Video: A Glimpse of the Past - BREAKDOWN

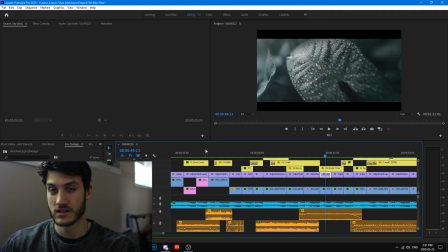(10:43)
In the beginning, you'll see in the actual video, you'll see that there's very little color differentiating from shot to shot. Obviously very intentional.
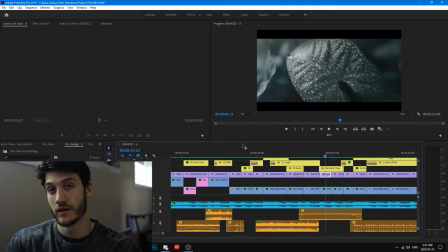(10:55)
Sometimes the colors wouldn't fit, so I'd have to create a sequence and grade it in a way that matches that shot.
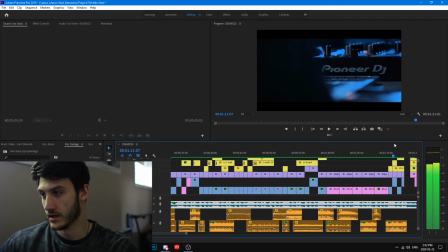(11:04)
Yeah, so that's pretty well color. Not a whole lot there.
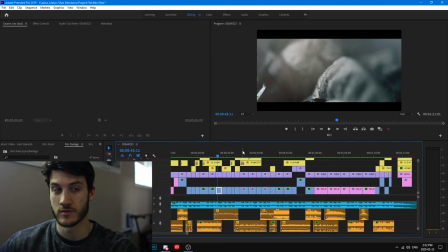(11:10)
VFX, I'm using a lot of lens flares, I'm using a lot of light hits, I'm using a lot of light leaks,
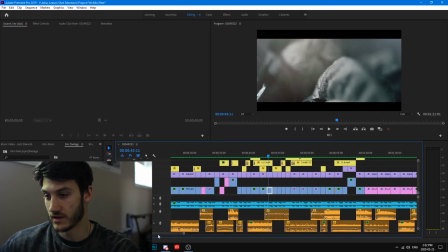(11:18)
film burns, that sort of thing. So I also have some anamorphic.
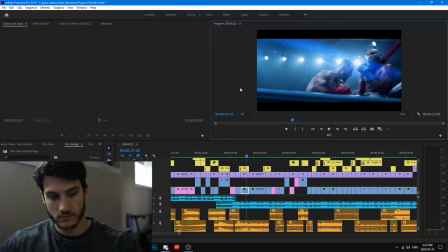(11:27)
Here you'll see this light that's coming across the screen here.
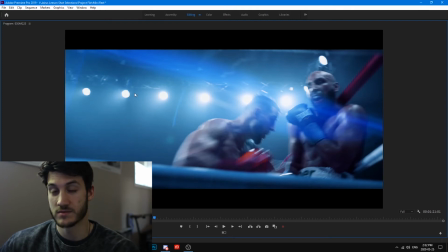(11:32)
It may look like it's from these lights, but it's actually not. That's completely added in post.
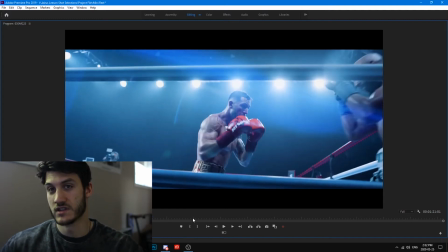(11:38)
And if we go back a few frames prior, to introduce this light even sooner so that the eye thinks that it's a light,
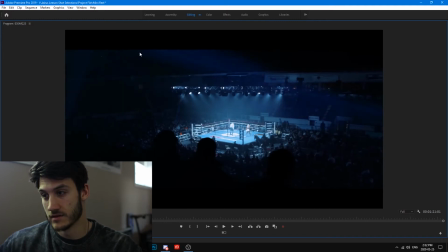(11:49)
I've actually added it in up here as well, and it kind of just brings in,
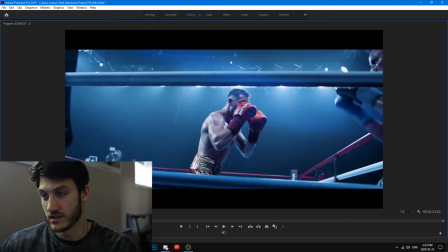(11:54)
kind of fades in slowly into this shot here where it's a lot more prominent.
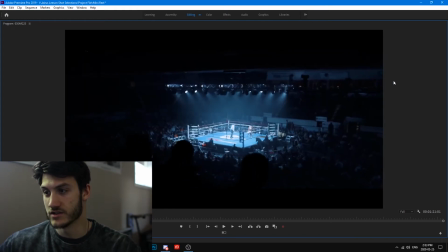(12:01)
So we have this shot here, and then the light you'll start to see slowly fade in right here across the screen, and then it gets brighter and brighter, and then boom, we're in the next shot.
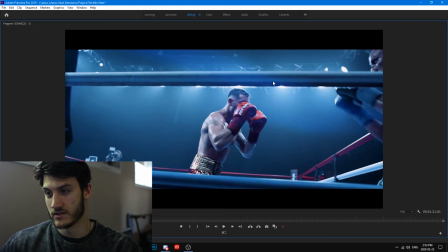(12:12)
And then right as the lights kind of are in line with this this beam here,
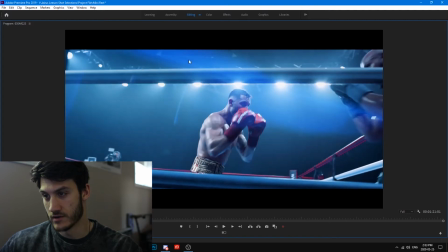(12:19)
we see that this light also gets brighter as it as they start to reveal themselves from the ropes here.
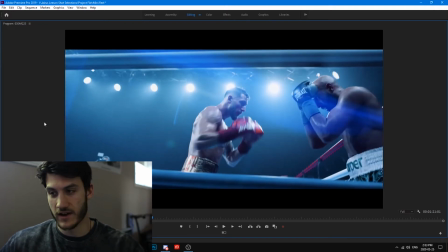(12:29)
Just sort of like fine details like that.
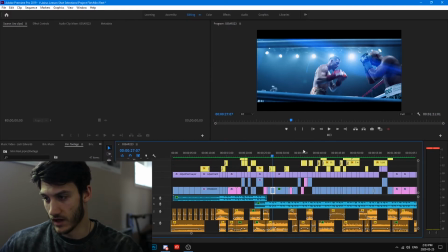(12:31)
I'm getting, I'm going to be putting in a sequence just with
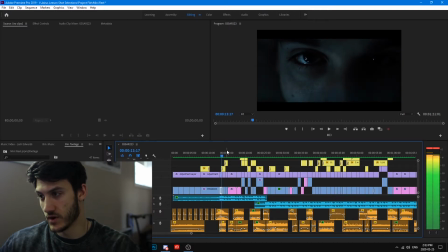(12:43)
VFX shots that I used. So here there's one coming up from the bottom underneath my eyes. There's like a little light leak coming in, fading into this shot of the Corvette logo, and then into this one here we've got some vertical anamorphic lines as well.
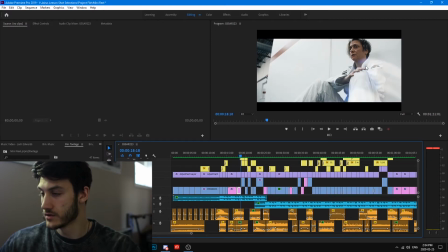(13:03)
Going into this shot, we have a light leak here in the corner, followed by it in the next shot.
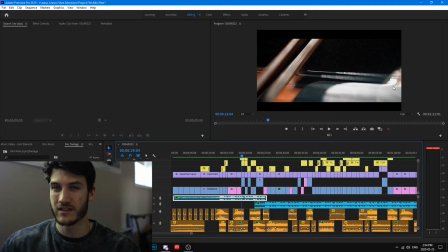(13:11)
So I'm really trying to make like a continuous blend with my shots in order to make them seem like it was all shot at once. Here I added some dust effects just to make the shot come to life a little more.
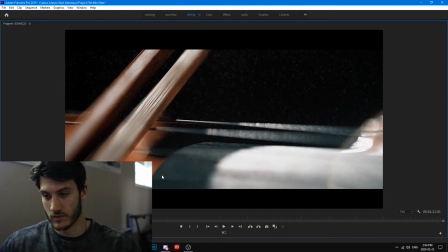(13:26)
I'll show you it with and without. No dust. So here we go. There's no dust. And then there's the shot with dust. So it just makes it a little more, interesting.
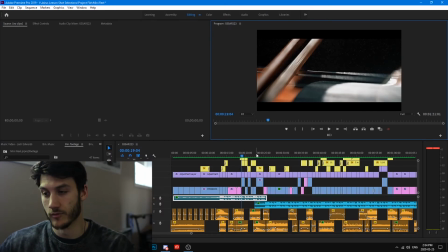(13:46)
It doesn't translate on screen that heavy, so when you're adding VFX like this, just keep it pretty simple.
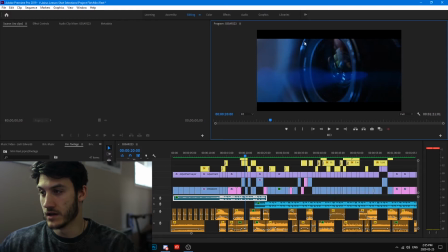(13:54)
Here I added another anamorphic lens flare, and then I also used some of my prism in the right hand corner here. I have a triangular prism that I used in order to create light effects when I'm shooting things. And then here I just placed my
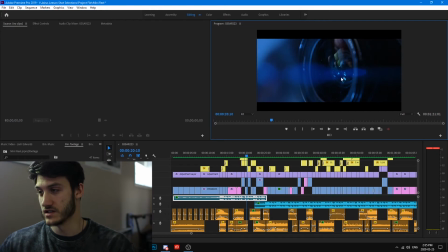(14:10)
24mm camera lens in front of a computer. You can actually kind of see the lights right here, but it also just gives it like a little more, I don't know, just makes the shot more interesting. A little more kind of movement in the shot as well.
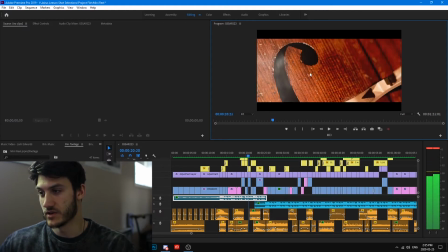(14:25)
And again, with the light leak, I'm blending the shots into one another in order for them to make it seem like they're more cohesive.
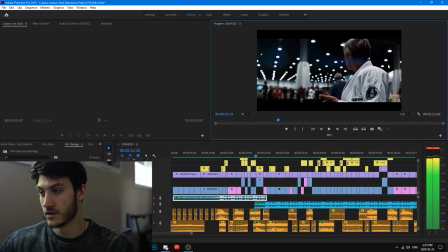(14:32)
Another anamorphic lens flare here, just kind of coming down the screen as if it's from these lights up here, but it's clearly not.
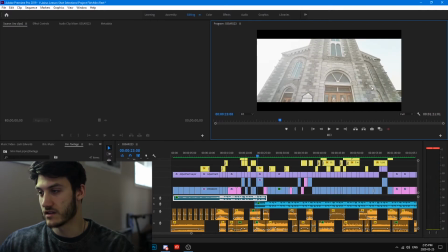(14:41)
I added a light hit here on this shot of the church,
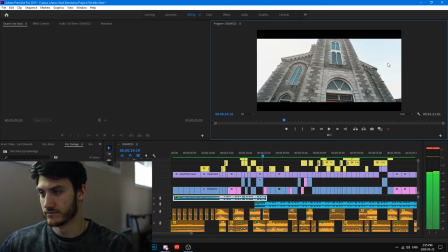(14:47)
just to give it a little more, I don't know, flair, I guess.